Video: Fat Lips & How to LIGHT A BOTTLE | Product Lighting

What is up, players out in YouTube land? Or should I say home, because you're quarantined? Suckers. Today's episode, we are going to see what Josh is up to at home. When there's no work to do and you're stuck at home, find some ways to entertain ourselves. And I want to hear in the comments down below, drop what you've been up to and what you've been doing to keep busy. We might light a beverage commercial at home just so you can see how it's done. Maybe see if we can jump over a car. Or... Today's episode brought to you by Bubbly. What's that? Boom's in the shot?
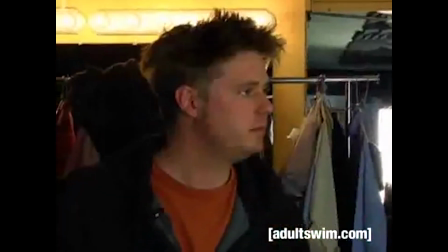97s Boom in the shot. Boom up. Boom. You're still. Boom.
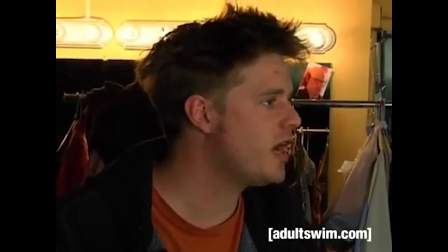101s Right here. Boom. Boom in the shot. You're right in front of his face. Lift it up. Boom in the shot.
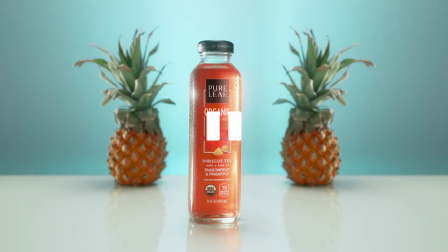106s
All right, let's jump into what we're creating today. Jimmy, run it.
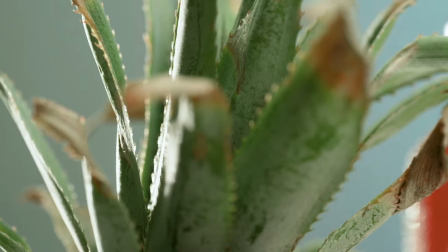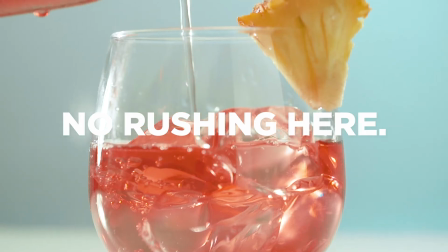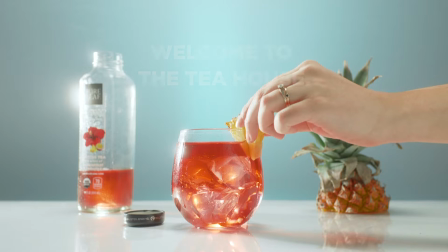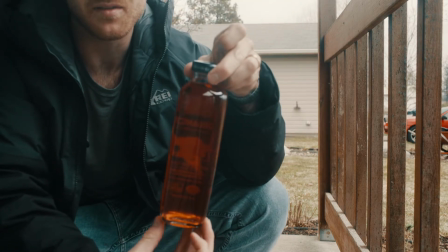128s
The first step that I've done, if you can look here, I've essentially peeled off the back label so that the light's going to be able to shoot through it,
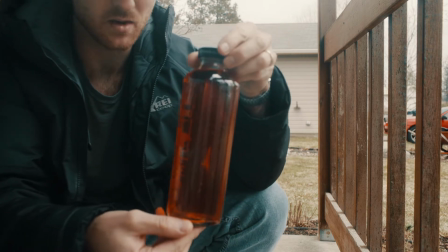136s
and you'll see that later why that's important.
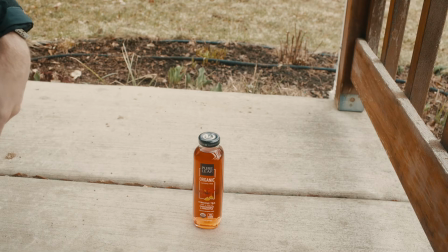138s
Spray this bad boy on it, and essentially it's a clear coat enamel that kind of puts a matte sheen over it,
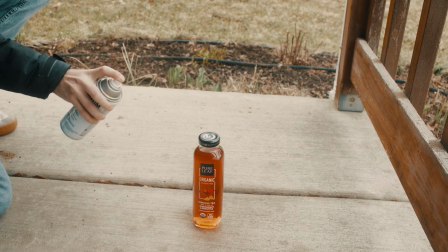147s
and that way it looks like it's cold and condensated, and also it gives a good texture for water droplets to stick on it,
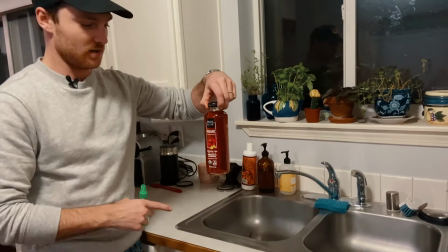154s
which you'll see later on. Alright, now that we've sprayed our resin matte spray over the front, it's all dry now,
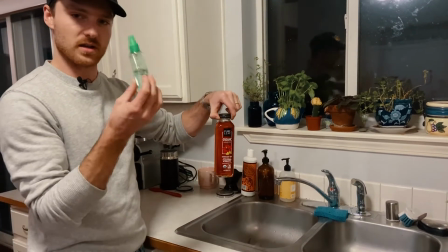161s
and it's going to be a nice grippy stick for the next trick, which is half glycerin, half water.
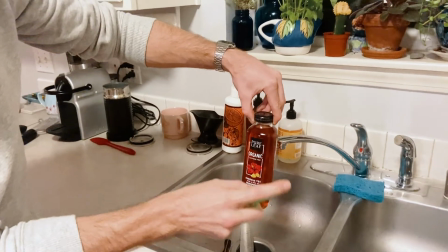167s
I'm going to spray a little bit on both sides, and that's going to give us our droplets of water when like a beverage is super icy hot cold.
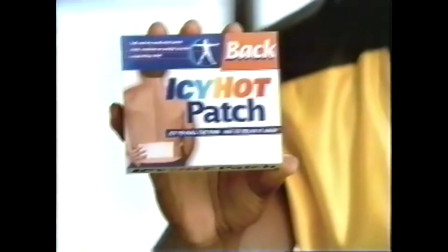176s With strength, the strength of the new icy hot back patch. It's time to pound back.
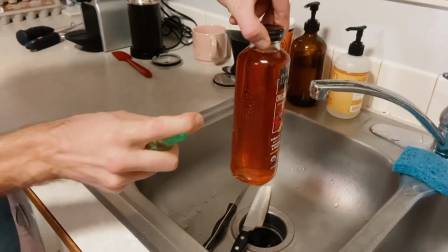180s
And it's going to stick really good. The closer you get, the bigger drops you'll get. And just look at that.
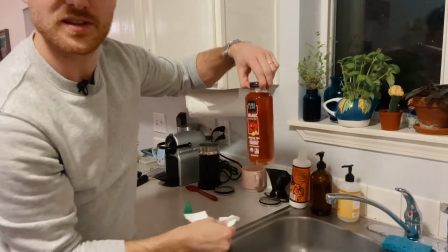185s
Look at those drops just sticking. Does this feel like a Bob Ross episode? It's good, players.
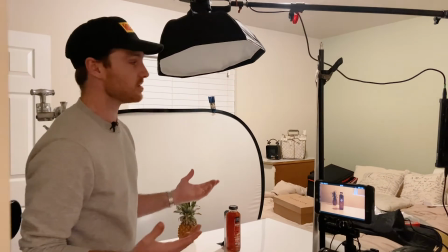191s
Now we are in our home studio. You make do with what you got, and we're gonna make something look pretty bomb.
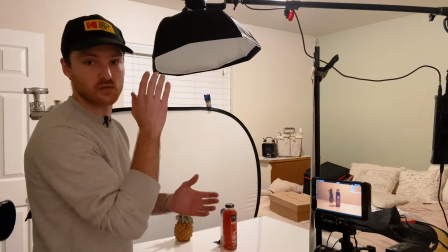197s
We have the bottle sprayed with our matte spray.
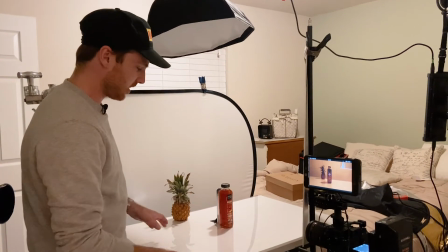200s
We have the droplets on, and for the tabletop, I've selected a clear acrylic poster board underneath,
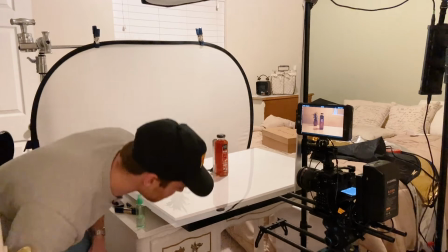207s
and that is our tabletop Jimmy rigged under God knows what to make the right height.
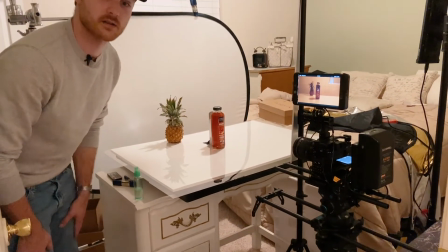213s
It's not safe for children to run under it.
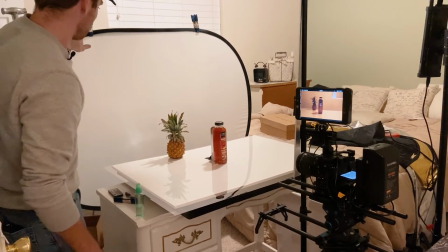216s
So for the background, I have a reflector set up, the best $17 I ever spent in my life.
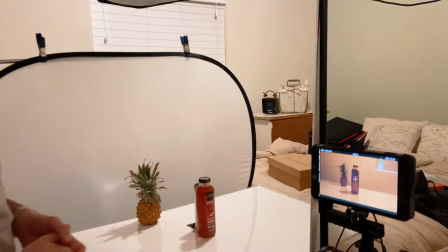222s
And as you can see on the monitor here, this is just the overhead light, and it looks pretty good.
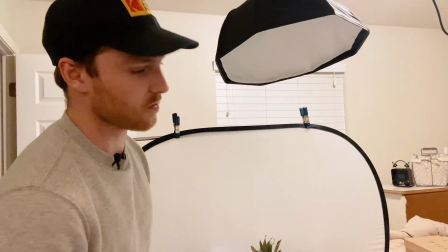231s
Wrong. If you thought that looked good, because it looks horrible. Looks like poop. Did you think it looked pretty good like that?
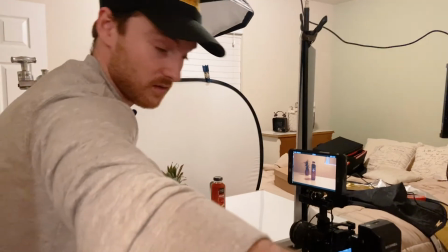236s
You feel good about yourself? Just watch out. My wife is still on the camera. Just don't trip. Careful. A lot of things everywhere.
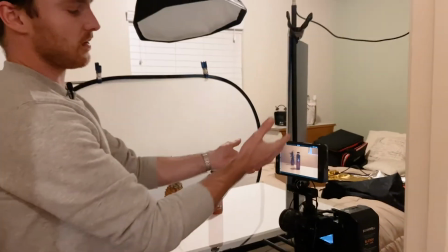241s
So this is the first thing I do. I set it up, I get my framing, and we're on a slider today.
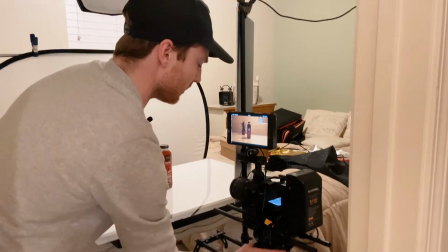247s
So essentially the main move is gonna be in and out.
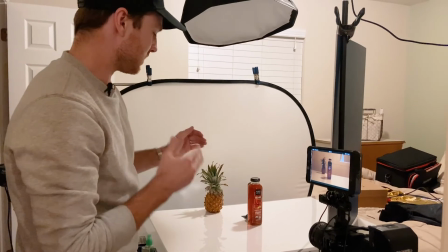252s
We'll run it again. The slider's gonna move. For now, we got two things in frame. And I'm gonna go ahead and turn the overhead lights off.
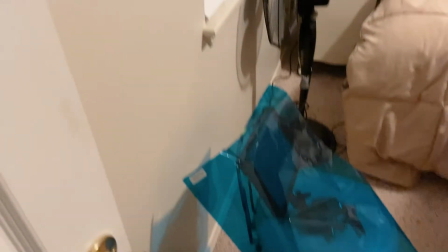261s
Ooh, very dark. All right, so this is what our setup looks like from behind.
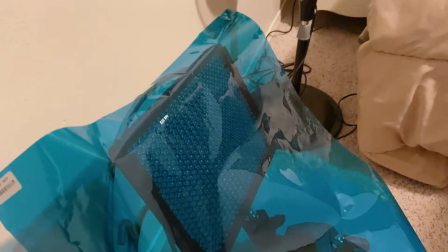266s
I basically have a small LED panel with a blue gel that's going through our transparent background.
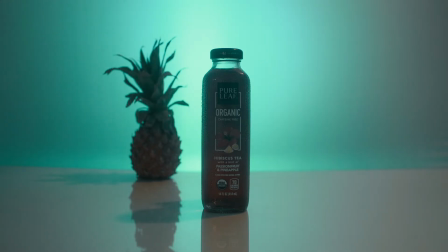272s
Oh my Lord. All right, so we get our background light rolling hot.
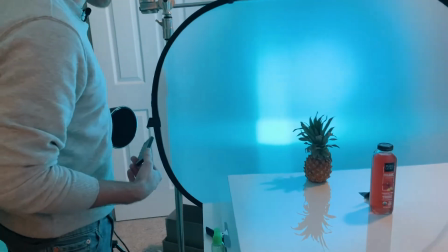277s
Next, we're gonna turn on our key light, which essentially is a aperture 120D that I'm shooting through the bottle at a back side angle.
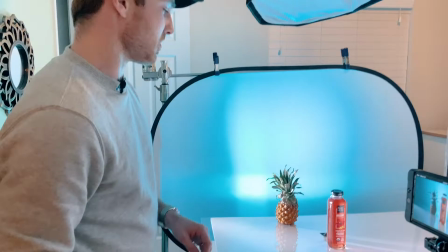286s
Bam, there's that. The trick to this whole thing right here is I bought a silver card from Walmart, and when we place it just right,
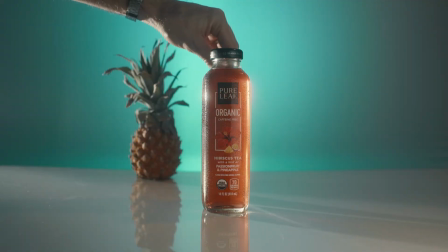294s
That is going to bounce light back through and give that nice little glow going on there.
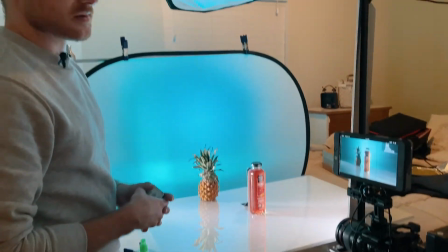299s
This could work for the look right now. I think it looks nice, but it's a little dark, a little moody.